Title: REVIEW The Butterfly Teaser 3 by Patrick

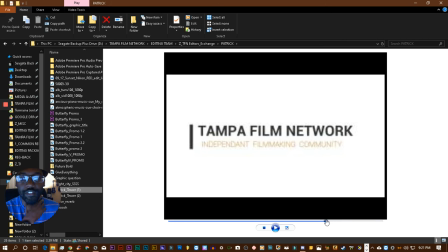So yeah, with the earlier promos, you go to the end and then you have a little tag shot after the last credit,
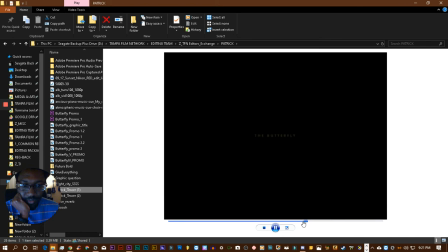which felt right, but it just I can't remember what the issue was with that. So that's when we had the bathroom or the bathtub one. So it wasn't in that one either. All right, let's go to the first version 2.
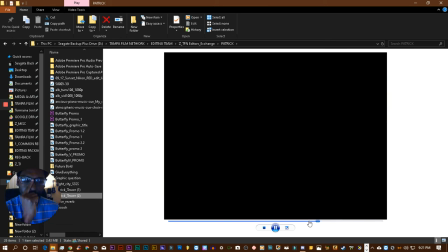Here we go. Yeah, that's the one. Yeah, I think this one is better.
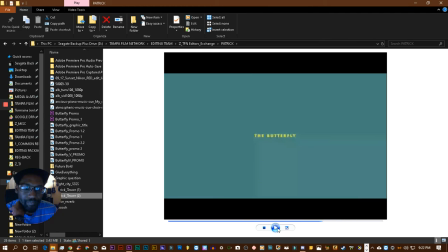I just like the background changing and flickering like that, because it's kind of like the flickering of a butterfly almost. It just has more character than just the black against the yellow against the black.
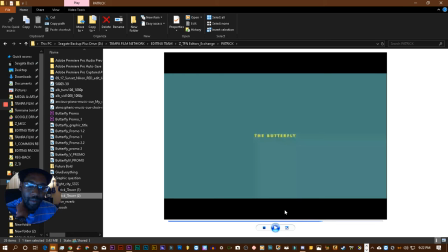So I would use that if I were you. Now that's the one that's actually built into the film itself.
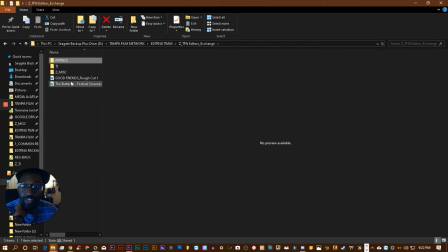So if you wanted, you can just do your own title, and
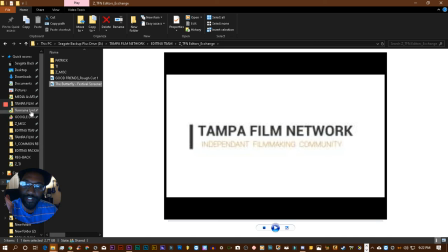the title teaser credits are easy to do, in my opinion, because you just put text against some kind of background.
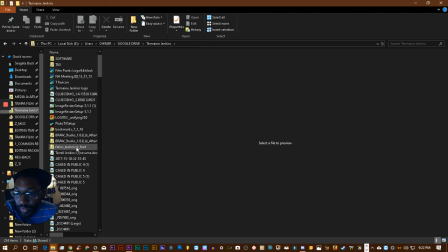Like here's one that I did for something that it was also sci-fi. Let me see, what was it called? Dream State, that's what it was. Let me see, Dream DDDs, where are my D's?
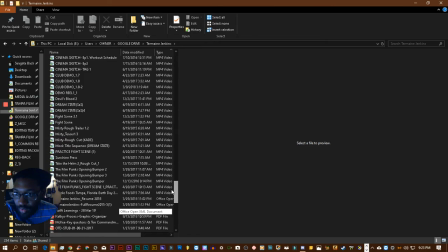I kind of did like an intro for Dream State. Here we go. Let's see this one.
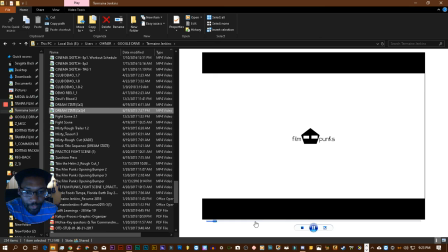And basically, all I did was take a bunch of stock footage and put some text on it.
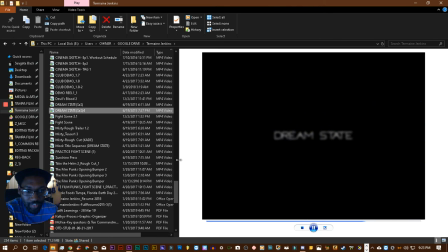Let me see here. So yeah, I took that and I just layered on the text on top.
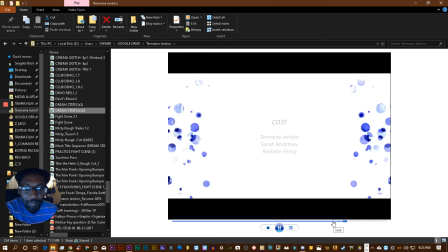I'm not saying do exactly that, but I'm just saying, like, if you need a background for it and you don't want to use the one that's in the film,
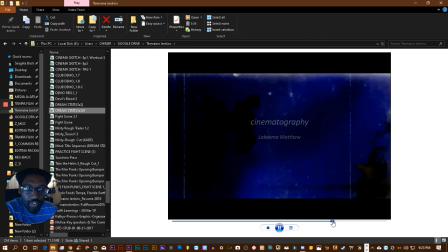you can just do your text, try to get it as close to the text, the font used in the film, and get a background that you think looks good behind it. For me, this had a lot to do with math.
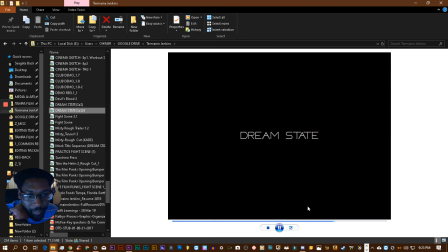The science of it had a lot to do with math, and then like psychology.
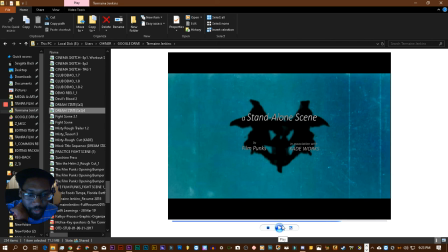So I was using these ink blots in the thing. You know, the things where the psychologist shows you, like, what do you see? And they're trying to figure out how your mind is perceiving things that it can't see clearly, to figure out what your biases are.
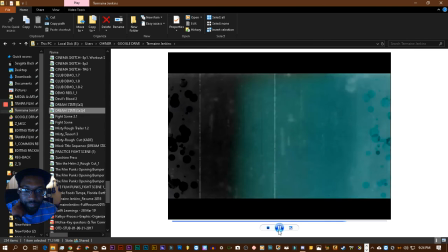And that's why I was using that there. And then I have this coming in.
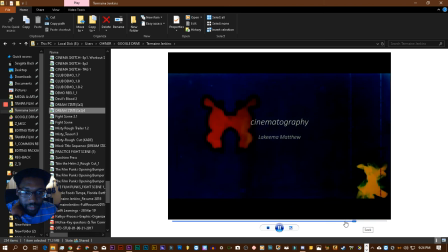And I'm trying to create curiosity with this in the same way that we're trying to do that with the trailer, with the teaser.
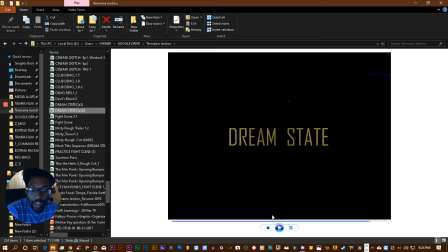And then I go to my end. So here I have a simple text against some kind of background. In this case, I animated my colors. All I did really was blend my text with I think I just
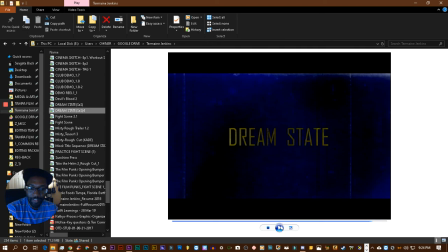opposite blended with the background that it's going against. So it's just doing it with the film that it's sitting over.
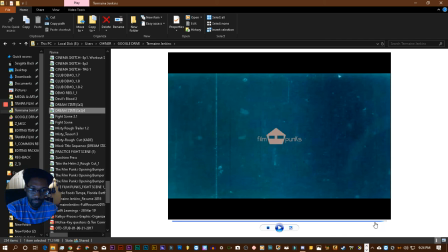And I just try to go with like a traditional whites for the very last one.
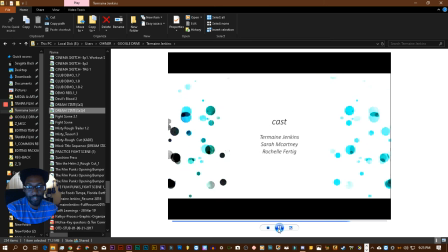So you can do that. You can grab like footage and use it as background.
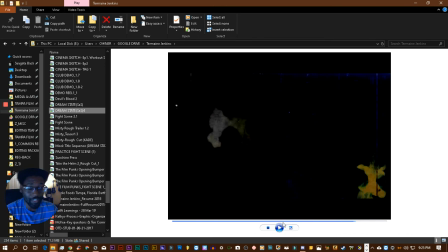Just make sure that any stock footage that you use, make sure it's royalty free. Make sure that we can't get stuff taken down off of YouTube or Facebook because we're using copyrighted stuff. So make sure it's definitely something that is royalty free, Creative Commons, something that allows us to use it any way we want.
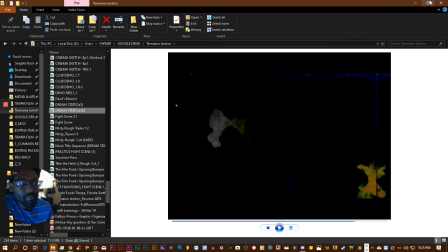So, okay.